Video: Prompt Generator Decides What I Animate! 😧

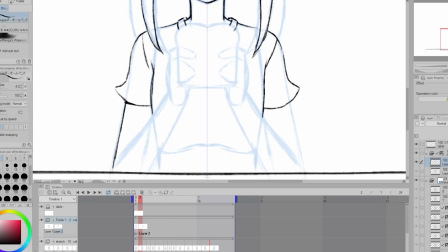(4:06)
I think I ended up going for a little more than 2 hours for this animation.
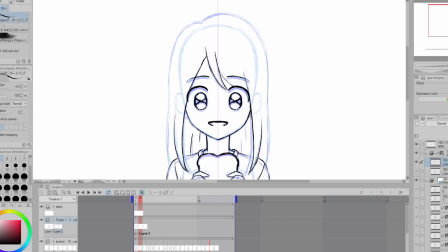(4:10)
I was okay with this though, because I don't animate as much, I have a harder time gauging how long things will take me to do. So the time limit is kind of more like a goal instead of a harsh deadline. I still want to finish the animations to a certain extent.
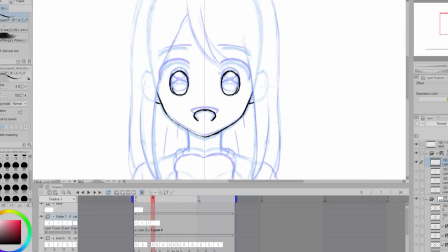(4:25)
For the rough pass I was working on earlier for the animation, I moved the different parts around a lot to help keep them consistent.
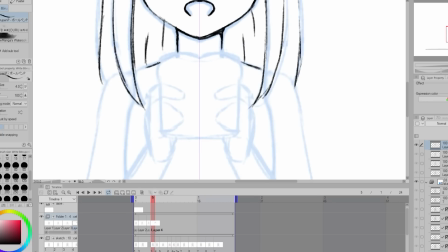(4:31)
However, for this cleaned up version, I tried to keep redrawing each frame myself. I did this to maybe help things feel more fluid and less stiff.
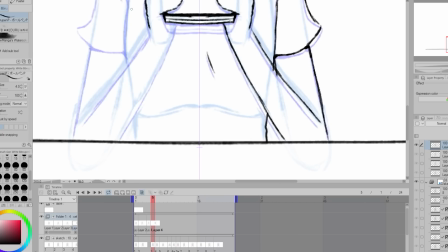(4:38)
The subtle changes between the frames can help things have more movement, and because I try to keep things very consistent earlier in the process,
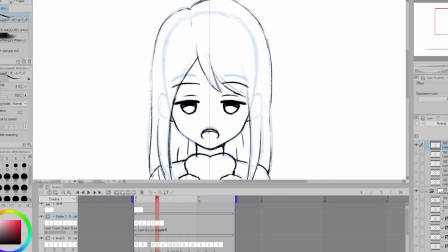(4:45)
when I'm drawing over the frames, I'm not too worried about the drawings changing too much. Also, you may notice throughout the footage, a lighter version of my previous drawing will appear.
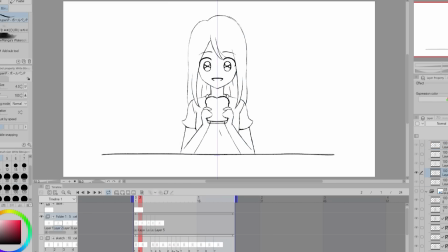(4:53)
This is what's known as an onion skin. It lets you see what you've drawn before or after a frame, sometimes both.
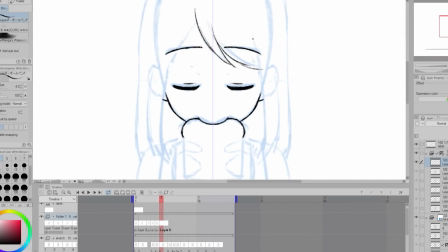(5:00)
This also helps me keep things more consistent. I did kind of end up drawing Doris in my chibi elf style.
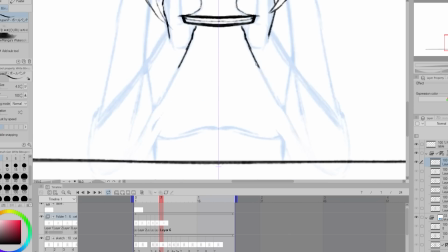(5:06)
For some reason when I animate, I tend to default to this style instead of my normal style.
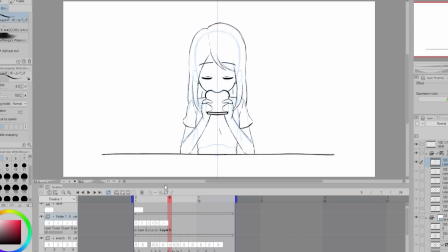(5:10)
I think it's because it's simpler, like the eyes are simpler and the proportions are more stylized.
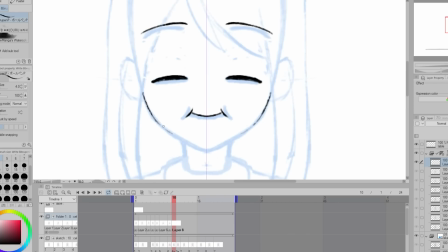(5:15)
I do feel like I should try to animate in my normal style more, but for just practice, this is also fine.
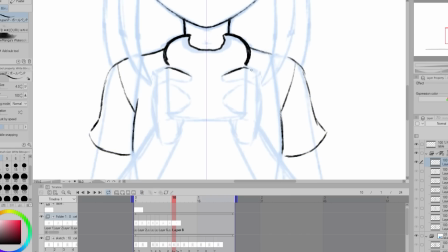(5:22)
Animation can be pretty repetitive, so I'm having a little bit of trouble finding things to talk about.
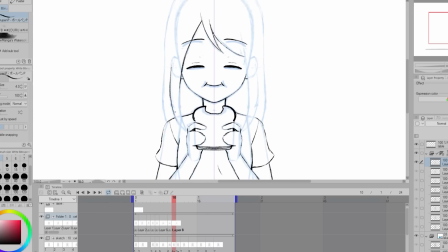(5:27)
I'm often just kind of doing the same thing over and over and over, and this can feel very tedious and not super fun at times.
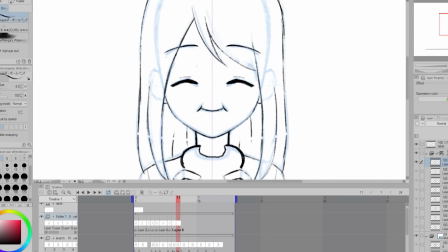(5:35)
But then when you take a moment to look at some of the frames you've drawn and you see the character moving,
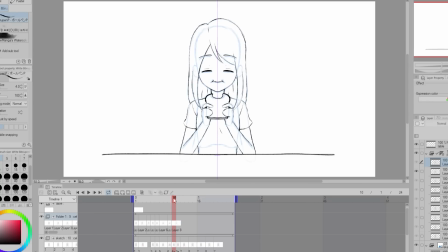(5:40)
there's something about that feeling and seeing the frames come together that feels so good. And that little feeling of happiness when you see it come together is what keeps you going.
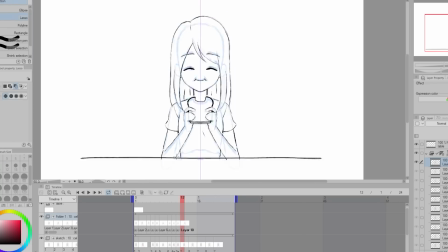(5:48)
Also, the repetitiveness isn't too bad. It can be kind of relaxing at times, or you can kind of zone out and just go.
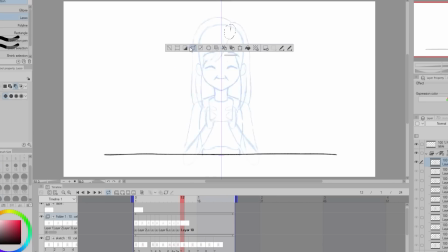(5:56)
Especially when you go to this part where you're just cleaning up the frames you planned out.
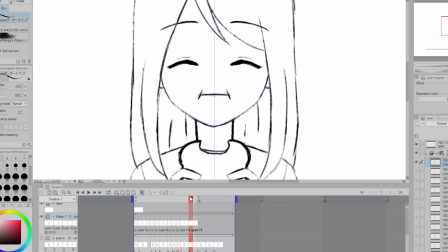(6:00)
But at the same time, you start to feel like you're going crazy because you're just drawing basically the same thing over and over.
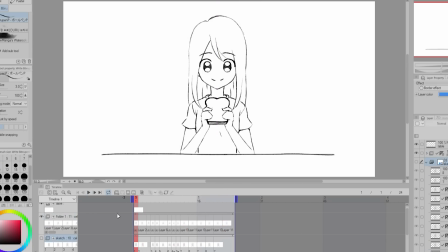(6:06)
I experience a lot of conflicting emotions when I'm animating. So to help things feel a little more finished and fancy, I filled in Doris's hair with color and also added a little bit of shading. I do all of this on a new animation folder that is under my sketchy line art layer.
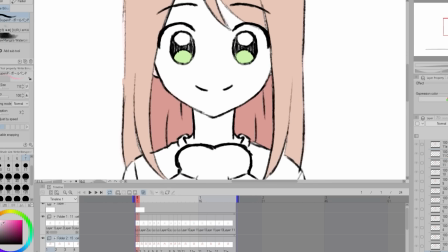(6:21)
I also added some little blushies to Doris's cheeks, so when she's eating, she looks even more happy.
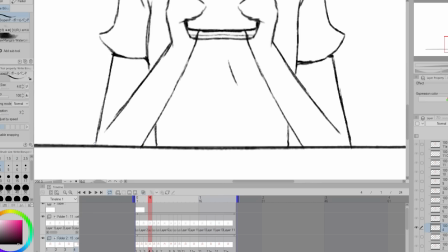(6:26)
Before I show you the finished product, I do want to do a frame by frame breakdown. So first we have the starting position of Doris looking at the sandwich.
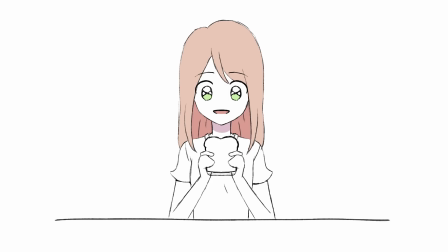(6:34)
Doris's eyes light up and she moves up a bit, and her shoulders raise. Then she starts to move down towards the sandwich and her eyes start to close. She takes a bite, and I have another frame where she moves just a bit more down before moving back up into the chewing animation. The blush fades in and we have two frame switching to create the chewing. Her mouth moves and also the line of her chin moves to make it look like her mouth is moving.
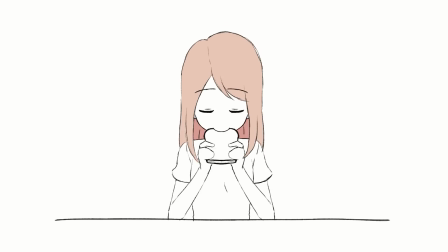(6:58)
So yeah, here it is all together. I feel like it turned out cute and I had fun making it. I feel like it was a good warm-up animation to help me get back into the animation workflow. My sister Reagan said it seems like a loading screen for some kind of cooking game, and I totally agree. This next animation I'll be working on is going to be a bit more tricky, but before we jump into that, I want to thank Tokyo Treat and Sakurako for sponsoring this video.
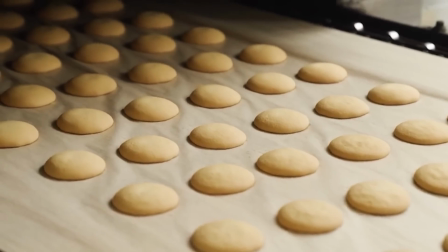(7:23)
Tokyo Treat and Sakurako want to share Japanese culture and invite everyone to experience Japan from the comfort of their own homes through their snack boxes.
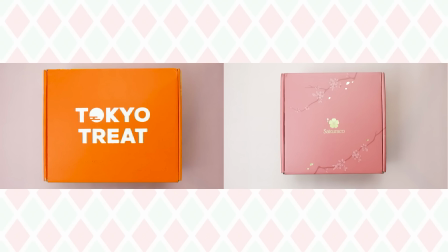(7:30)
Tokyo Treat and Sakurako are both monthly Japanese snack subscription boxes, but both offer different experiences.
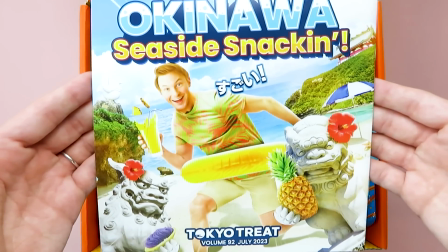(7:37)
First, we have Tokyo Treat with the theme of Okinawa Seaside Snackin'.
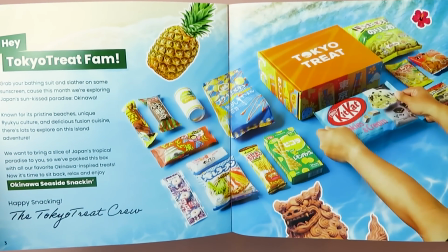(7:41)
You'll get up to 20 of the latest, most exclusive, limited edition, and seasonal flavored Japanese snacks that are only available in Japan for a limited time.
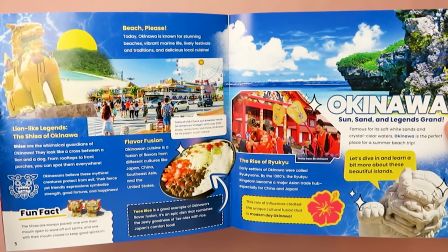(7:49)
Summer is the perfect time to go to the beach, and this month,
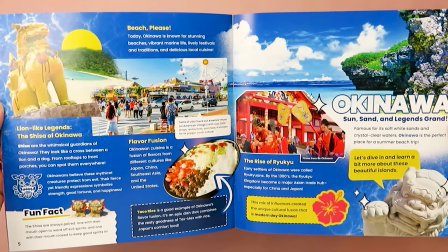(7:51)
Tokyo Treat wants to invite you to explore Japan's sun-kissed paradise that is Okinawa through the snacks like Okinawa Potato Chinsuko, Chili Hiyashi Ramen,
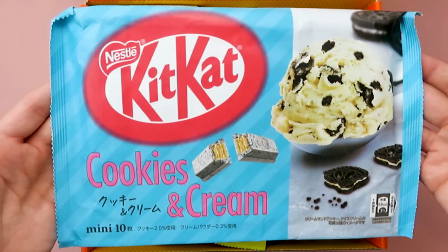(8:00)
Kame-sen Senbai, and special Kit Kat cookies and cream.
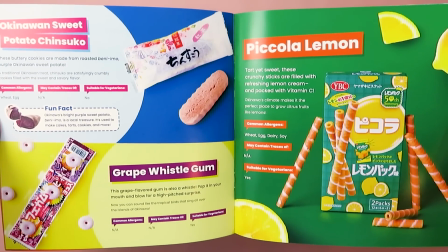(8:04)
You can learn more about all the snacks you receive, as well as allergen information in this really handy booklet.
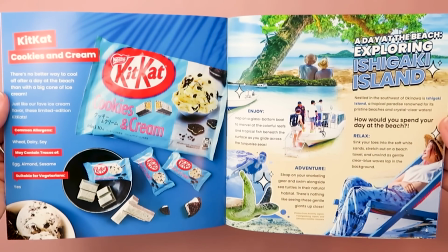(8:09)
The booklet also contains a wealth of information about Japanese culture.